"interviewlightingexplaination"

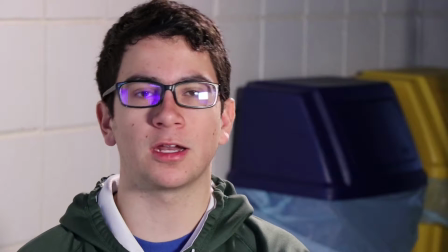0s
So today we have to talk about the three-point lighting system for multimedia class.
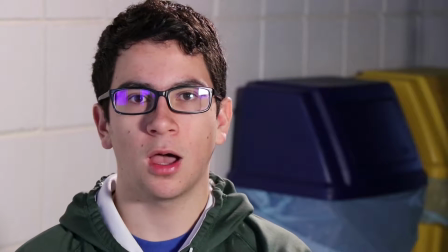5s
Now the three-point lighting system is composed of two main lights as well as one reflector off of the key light.
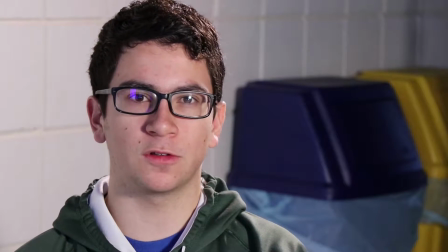11s
So the three different light sources would be the key light,
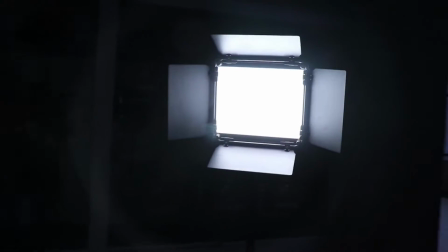16s
which is located up in the upper left-hand corner, which would be the main light that is shining upon my face.
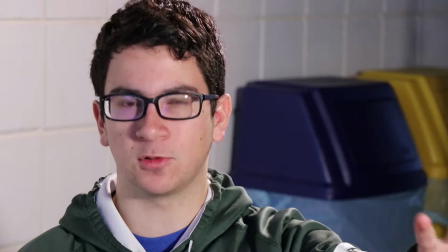22s
So most of the light that you see hitting my face comes from the key light, generally the biggest light that we'd be using.
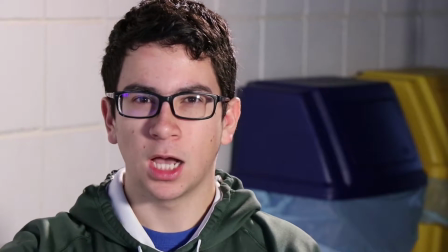28s
Some people use sunlight. In this instance, we're not close to many windows, so we're going to be using an actual light for that.
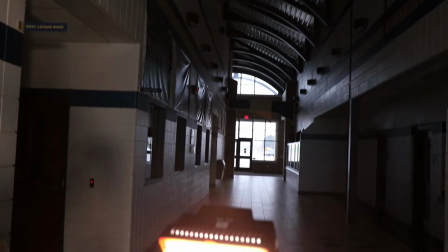35s
Now the second light would be the backlight, which kind of brings a little bit of a glow in the three-point light system behind me.
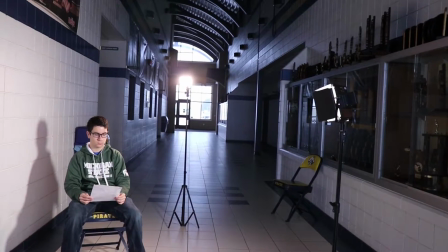41s
And typically you want that located behind the person, but at an angle so that it will be off screen.
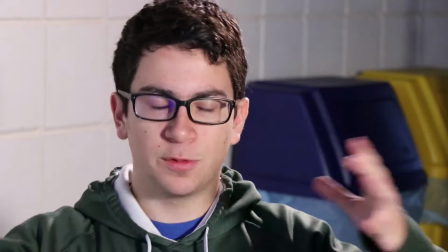46s
You don't want the light visibly on screen. You could get a weird glare with that. You want something that will just kind of silhouette the outside of their body and something that isn't really that distracting.
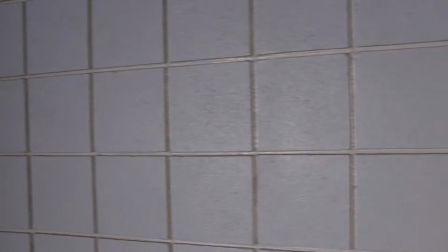55s
Now the last light in this would be the reflector, which is typically a piece of paper or a wall or something.
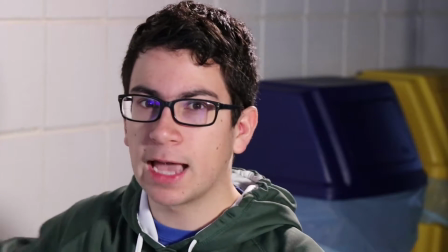62s
In this case we're using the wall that's kind of behind me as the reflector.
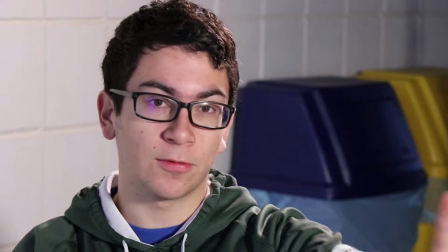67s
Reflects the key light, that reflects the main light that you'll see shining on my face,
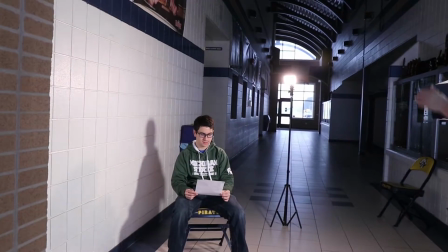74s
typically gives a little bit of a shadow, and that is typically positioned perpendicular to the key light source,
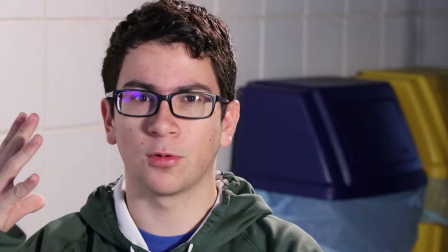80s
so that way you get the proper reflection and exposure on your face.
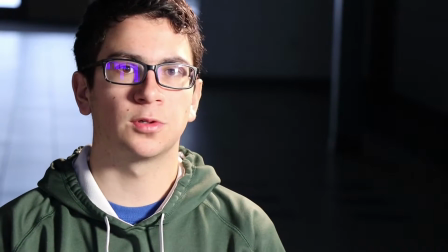84s
Now for the two-point lighting system, which is a little less standard, a little less typical than the three-point lighting system, we're leaving out the reflector for that.
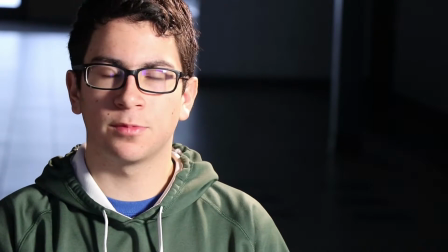93s
We still have the key light and we still have the hair light. So we had to move a little away from the wall so that way we're not getting the reflection from the key light.
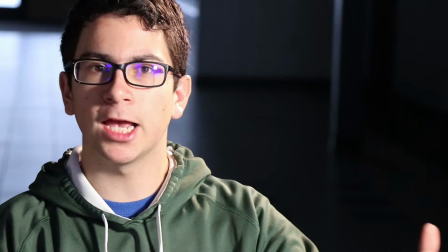99s
So that one still utilizes the main light that you will see that glow on my face.
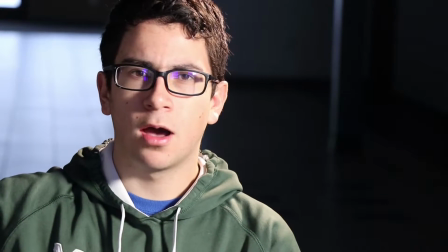104s
But the difference is you'll see a little bit of a harder shadow here. You won't see the reflection light on my face.
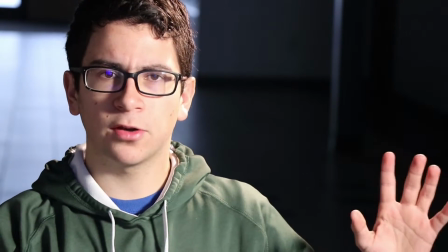113s
The shadow will be a little bit bigger, it'll be a little bit more noticeable. Now the hair light's still positioned off camera to the point where it's not distracting.
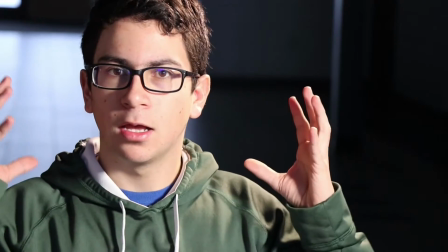119s
You'll still see that generally on the body line, not positioned right behind you so that you see the whole silhouette of the body,
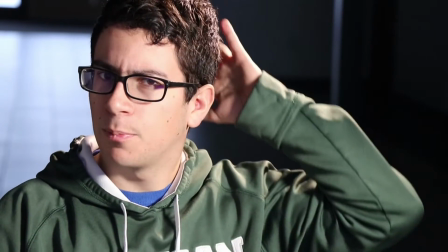127s
but generally just on one side, back behind, at least one side of the shoulder,
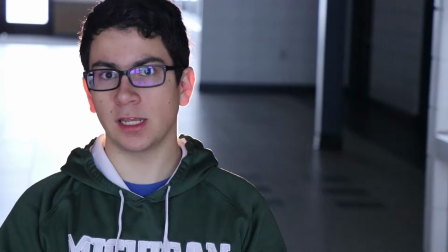132s
head area. Now for the last lighting that we will be using or talking about, that is the hair light.
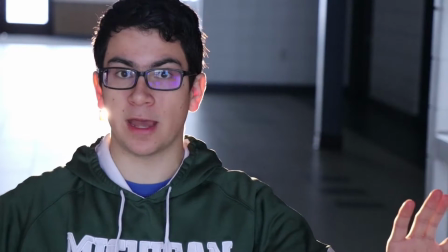138s
So that we're getting rid of the key light as well, so no longer do we have the reflector, but we also no longer have the key light either.
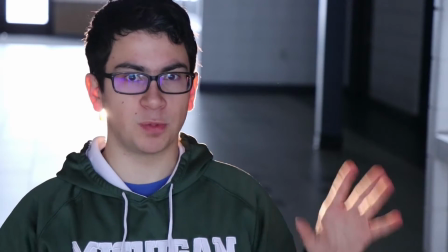145s
So the hair light, we positioned this one right behind me for this one.
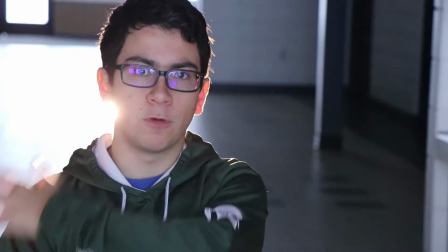150s
This way you'll be able to see the full outline halo around
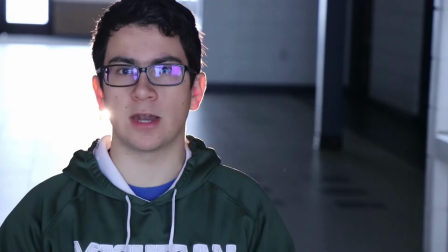155s
the entire subject that is sitting there and not just off to one side like we were using before. Again, without the key light, you'll see a lot more shadow. Typically this is a lot darker of a shot and it makes it look a little bit more heavenly with the light main source coming from behind you.
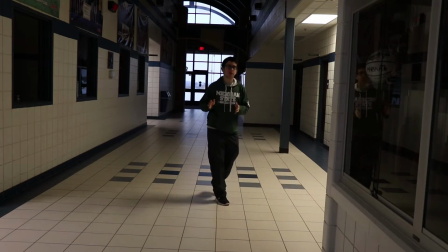171s
Now the last part of making a good interview is having a good microphone or sound quality.
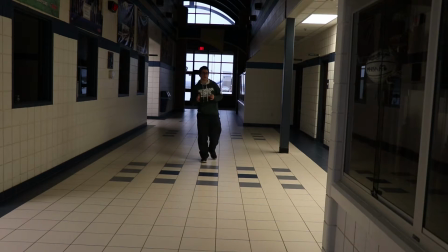176s
Now what we were using previously was a microphone mounted on top of the camera. However, you'll notice that when you try to film at a further distance, that's not going to exactly pick up the sound. So therefore we're using a microphone that would be able to pick up sound from a further distance that is actually more mounted on the person.
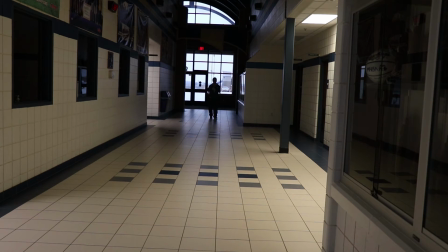194s
So we have this little microphone, I doubt you can see it, just this little piece that's more by the mouth of the person actually speaking, so you can hear them at a further distance. And that is everything that you need to make a successful interview.